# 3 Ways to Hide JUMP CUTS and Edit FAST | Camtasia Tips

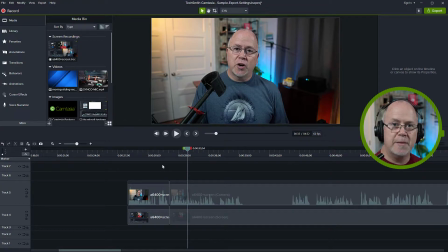So what we have to do is we have to go through our entire video making jump cuts as we see fit so that it basically tightens up the audio throughout the video and will make the video in the end much easier to watch without all the unnecessary pauses.
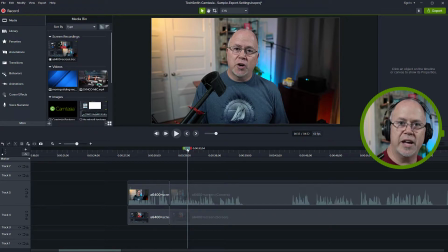So I'm just going to speed through this now. You don't need to watch me do all of these cuts.
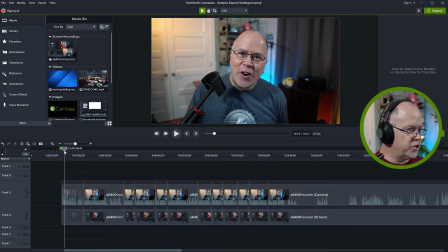Okay, so here we go. So I've got all of my jump cuts made, or I've got them made all the way up to this point. That's good enough for this example. Now let me just start watching this through.
Hello, and welcome to another Camtasia Quick Tip. I'm Rob Moore. In this video, I'm going to...
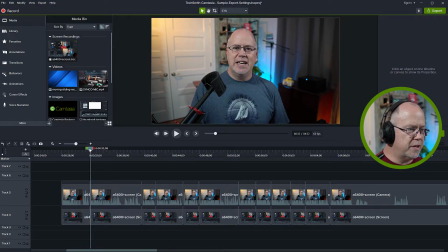If you notice, I did remove the unnecessary pause there, but the break is rather abrupt. Let's just zoom in here and I'll show you again.
I'm Rob Moore. In this video...
See how abrupt that is?
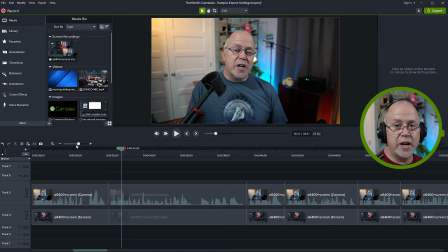So as I mentioned earlier, I've got three tricks that you can use to hide these jump cuts and make them less abrupt.
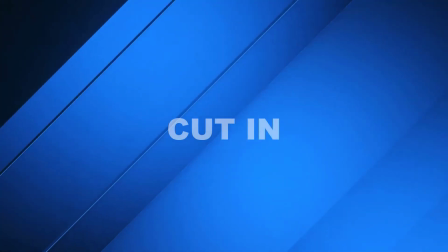The first one is cut in.
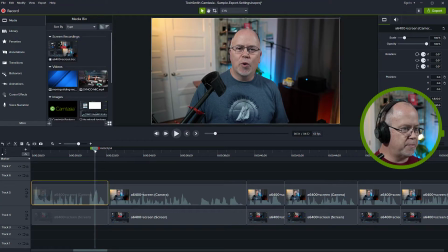So what I mean by that is when we go from one clip to the next clip, we want to cut in or zoom in. We change the scale of the video so that the cut doesn't become as noticeable. So watch what I mean. If we highlight this first one, we can see up here that the scale is at 100%.
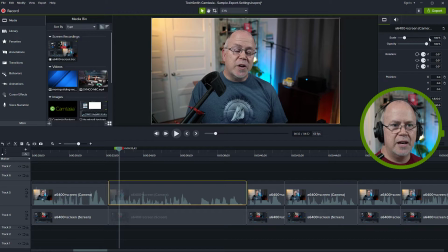Now let's come to the next clip and let's change this. Let's just scale it up a little bit. Let's change it to 120. I'm going to reposition it a little bit. Now let's see what that looks like.
I'm Rob Moore. In this video, I'm going to...
Isn't that better?
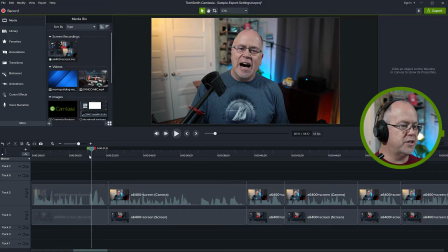So we cut in and that hides the jump cut.
I'm Rob Moore. In this video, I'm going to...
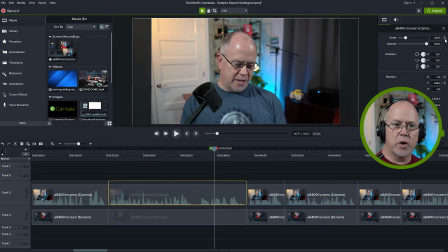So as you notice, when I changed this scale to 120%, that only applied to this one clip. The very next clip is back at 100%. So that leads me into the second way we can hide a jump cut, and that's the cut out. We're cutting out, or we're zooming back out to 100%.
This from Jim Nguyen.
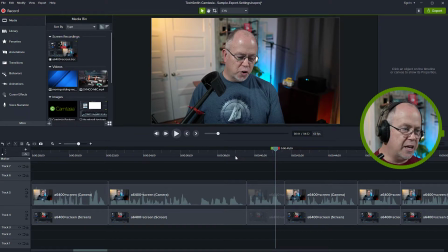And that's another way to hide the jump cut. Cut in or cut out. And you can vary how much you cut in or cut out.
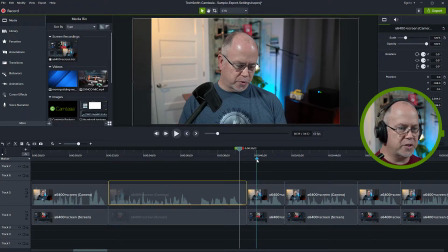In fact, I might even want to cut in closer. So this one was 120%. Let's make this one 130%. Reposition a little bit. And play back.
In this video, I'm going to answer a question that was recently posted on my comments.
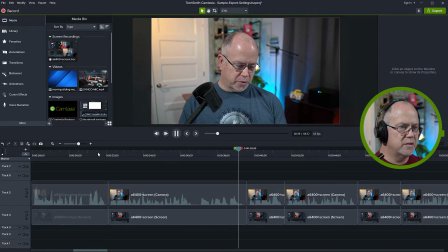And it is as follows. This from Jim Nguyen.
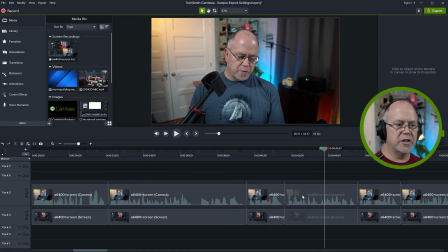Can you tell me your export settings?
And as you notice, it cut back out to 100% from the 130. So those are the first two ways you can hide jump cuts. Now, let me just put these all back to 100%, and I will show you the third way we can hide them, 100%.
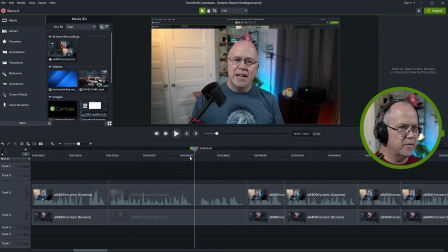So now, we have to change our positioning again. I had moved the positioning. Let's move that back up.
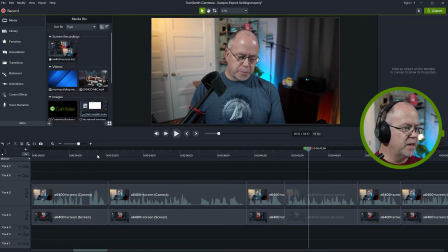Move it back up, and that one was fine. Okay, so again, let's try to hide this abrupt change. And the way we're going to hide the jump cut this time, the third way, is by adding B-roll.
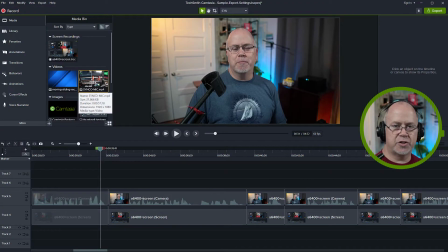And what B-roll is supporting video that you might want to cut to. So we're going to completely cut away from the talking head type video and show a supporting video B-roll. So I have a clip here prepared. Let's just drag this down like so.
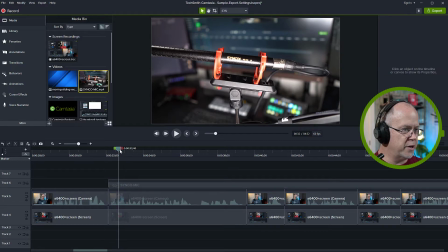So it's just a little video of my microphone. So now let's see.
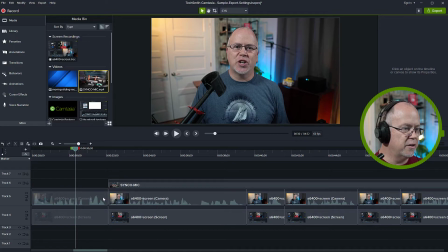So now the cut is still there right below this video. And then this video, this B-roll clip is going to hide this clip, but the audio will still be there. So now let's watch what that looks like.
Camtasia Quick Tip. I'm Rob Moore. In this video, I'm going to answer a question that was...
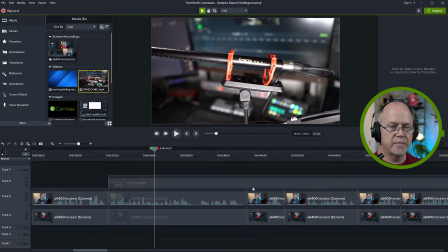You see that?